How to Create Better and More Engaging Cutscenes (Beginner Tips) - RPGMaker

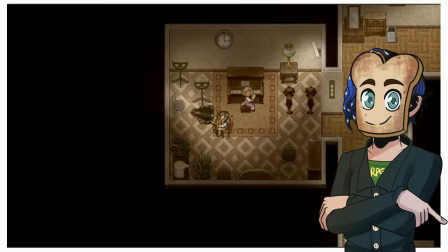[0:00]
Video games are amazing. They give you a visual medium that the viewer can interact with.
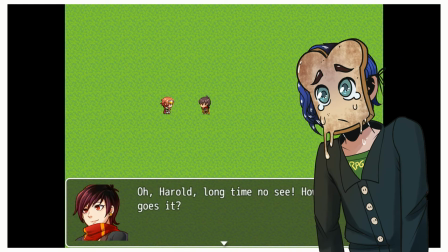[0:05]
There is so much that can be done with this medium to really engage the player. However, so often I see a stiff and bland cutscene that involves two or more characters just standing still and talking.
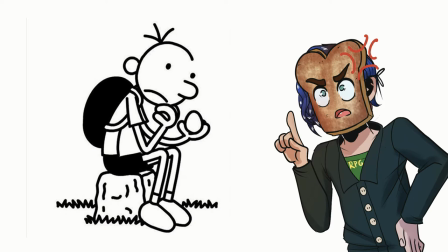[0:14]
At that point you should just be writing a book. What's the point of even having this visual medium if you don't use it at all? It's basically just having an illustration in a book at that point. Today I'm going to tell you how I go about creating an engaging cutscene that makes full use of the visual medium that is video games.
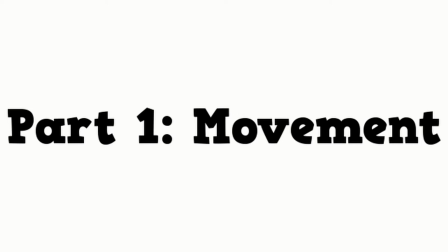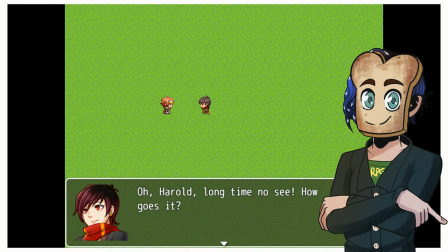[0:34]
Like I said before, cutscenes are most easily recognized as bad if they have no movement.
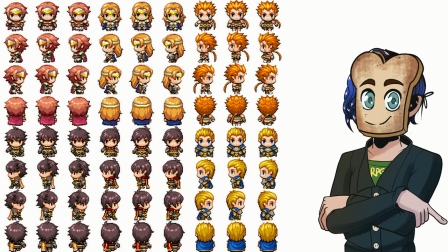[0:38]
Especially in an engine such as RPG Maker where we're working with more stiff pixel art sprites, having exaggerated character movements are important.
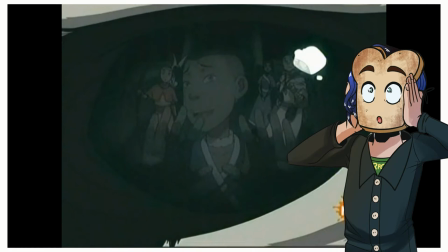[0:46]
Consider an animated show. Most of the time, character interactions are very grandiose and dramatic.
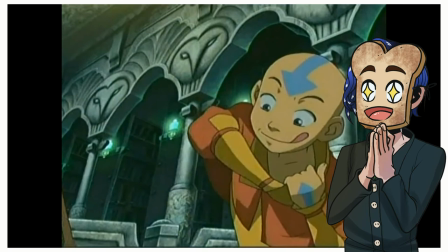[0:51]
Even in scenes where characters are sad or don't have a reason to move so much, where they do move, it's exaggerated.
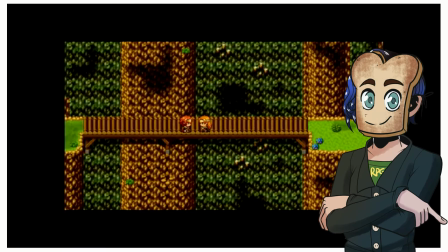[0:56]
These dramatic movements really capture the viewer's attention and make for a more versatile and animated scene. With RPG Maker especially, if you're using the default graphics, then you can't do subtle movements of the face like if it were a live-action show or a 3D game with realistically rendered graphics.
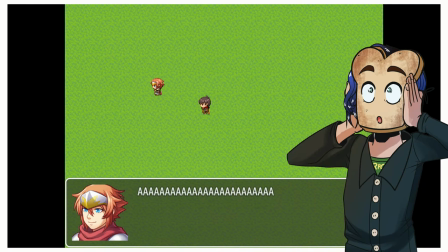[1:10]
This is a top-down pixel graphics engine. Cutscenes are from this top-down perspective, so making sure the player can visually see what characters are doing in addition to reading it is very important.
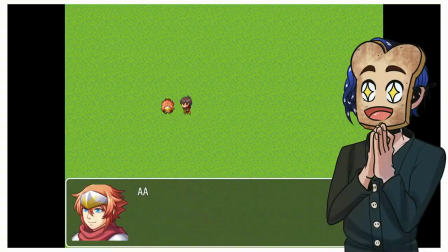[1:20]
Characters should react to dialogue, such as backing away if they're being threatened or falling to the ground if they've been punched. This isn't an engine for subtle movements.
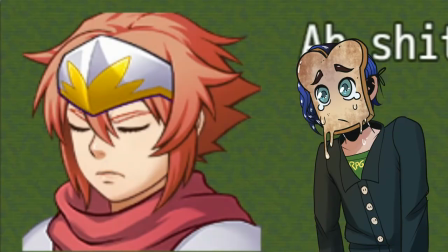[1:27]
Having things like the entire character sprite move backwards from the shock of hearing of their parents' death is much more visually interesting than just changing the face graphic to a slightly downturned line.
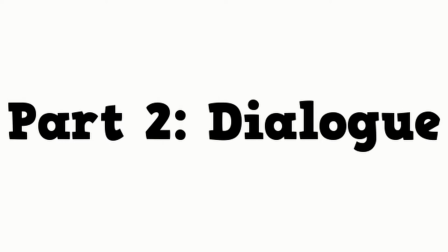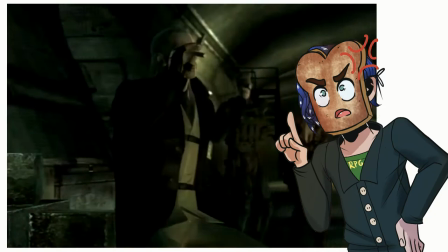[1:42]
Do. Not. Have. A. Twenty-Minute Long Cutscene.
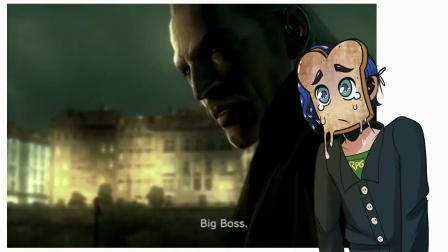[1:47]
There are exceptions to this rule, of course, but almost always, if I'm sitting in a 20-minute long cutscene, regardless of how animated it is, I will lose interest.
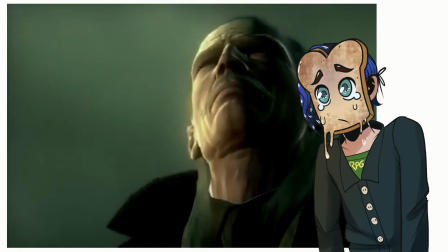[1:56]
You can be dramatic in your writing, but dragging things on for an unnecessary length of time,
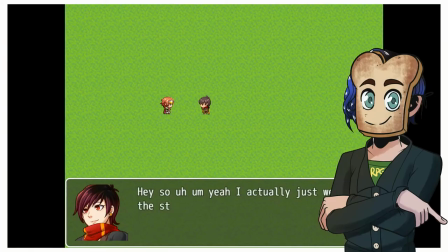[2:00]
over-explaining a point, or slamming the player with a ton of exposition in one cutscene is not good.
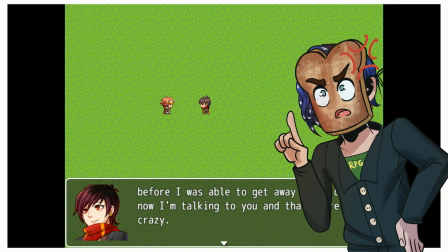[2:06]
If you're writing so much dialogue that one character's turn of speaking bleeds through two or more dialogue boxes, generally I'm going to say, no yucky, don't do that.
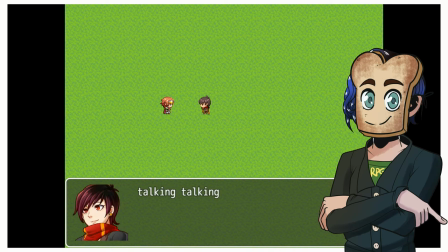[2:14]
Pacing is very important in a cutscene. Video games are an interactable medium.
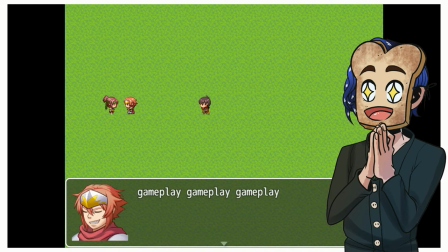[2:19]
There needs to be actual gameplay at some point, so consider breaking up that 20 minute cutscene into many smaller parts, and incorporating gameplay in between.
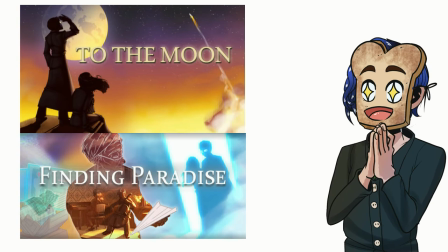[2:27]
For example, take a look at games such as To The Moon and Fighting Paradise. These games are entirely story-driven, and most of the game is cutscenes,
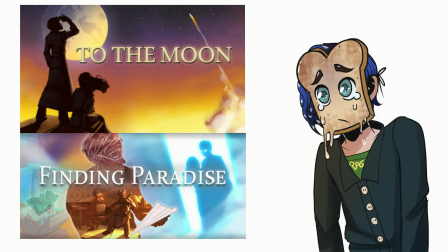[2:34]
however the developer is a master of pacing and is very talented at keeping players involved in a game even if that game has no kill kill bam bam.
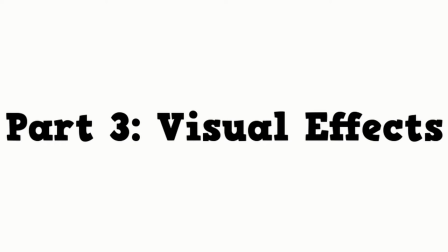Production value is important. It can add interest and intrigue to an otherwise dull scene.
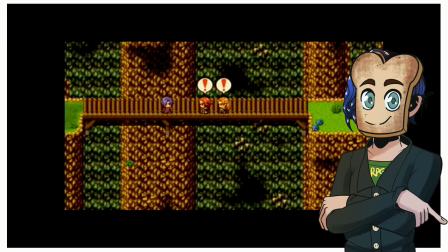[2:52]
Make sure to make use of emotes, animations, tent screen, and other on-screen effects to add character to a scene. Consider adding plugins as well to enhance your game's visuals, or just modifying the screen in some way to make a scene stand out. Make sure to keep all things in moderation, though, as overdoing the production of a scene could end up making the actual contents of the scene much worse.
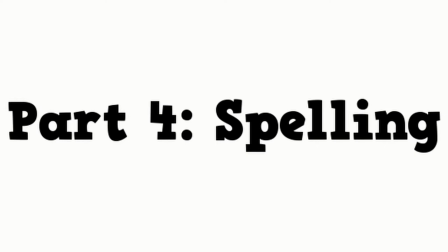This is something I personally don't pay as much attention to as I should.
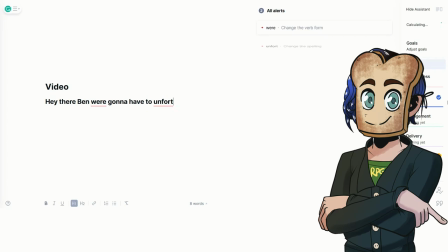[3:22]
Always, always, always write out dialogue in Grammarly or other software with Spellcheck before putting it into RPG Maker.
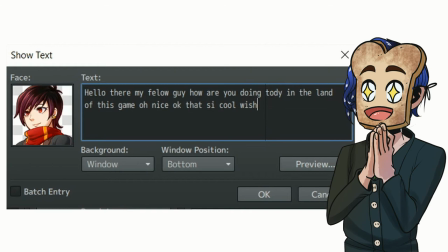[3:30]
Spelling is one of the biggest issues RPG Maker devs have, and while it isn't something that often comes to the front of your mind while creating a cutscene, it is just as important as anything else you could include in a scene. Check. Your.
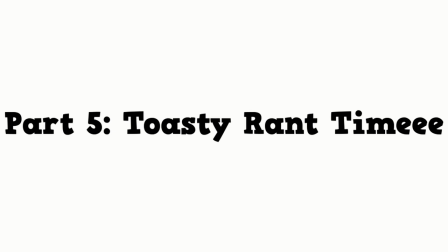[3:42]
Spelling. Please. For mine and every other Let's Player's sake.
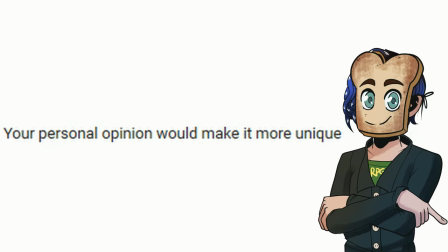This is the part of the video where I give my opinion on what I believe makes a good cutscene. None of this is required, but it is what I believe makes a cutscene better. First thing I want to address is switching up the type of text box. I think it is very visually satisfying when you swap between different methods of displaying text when doing different things.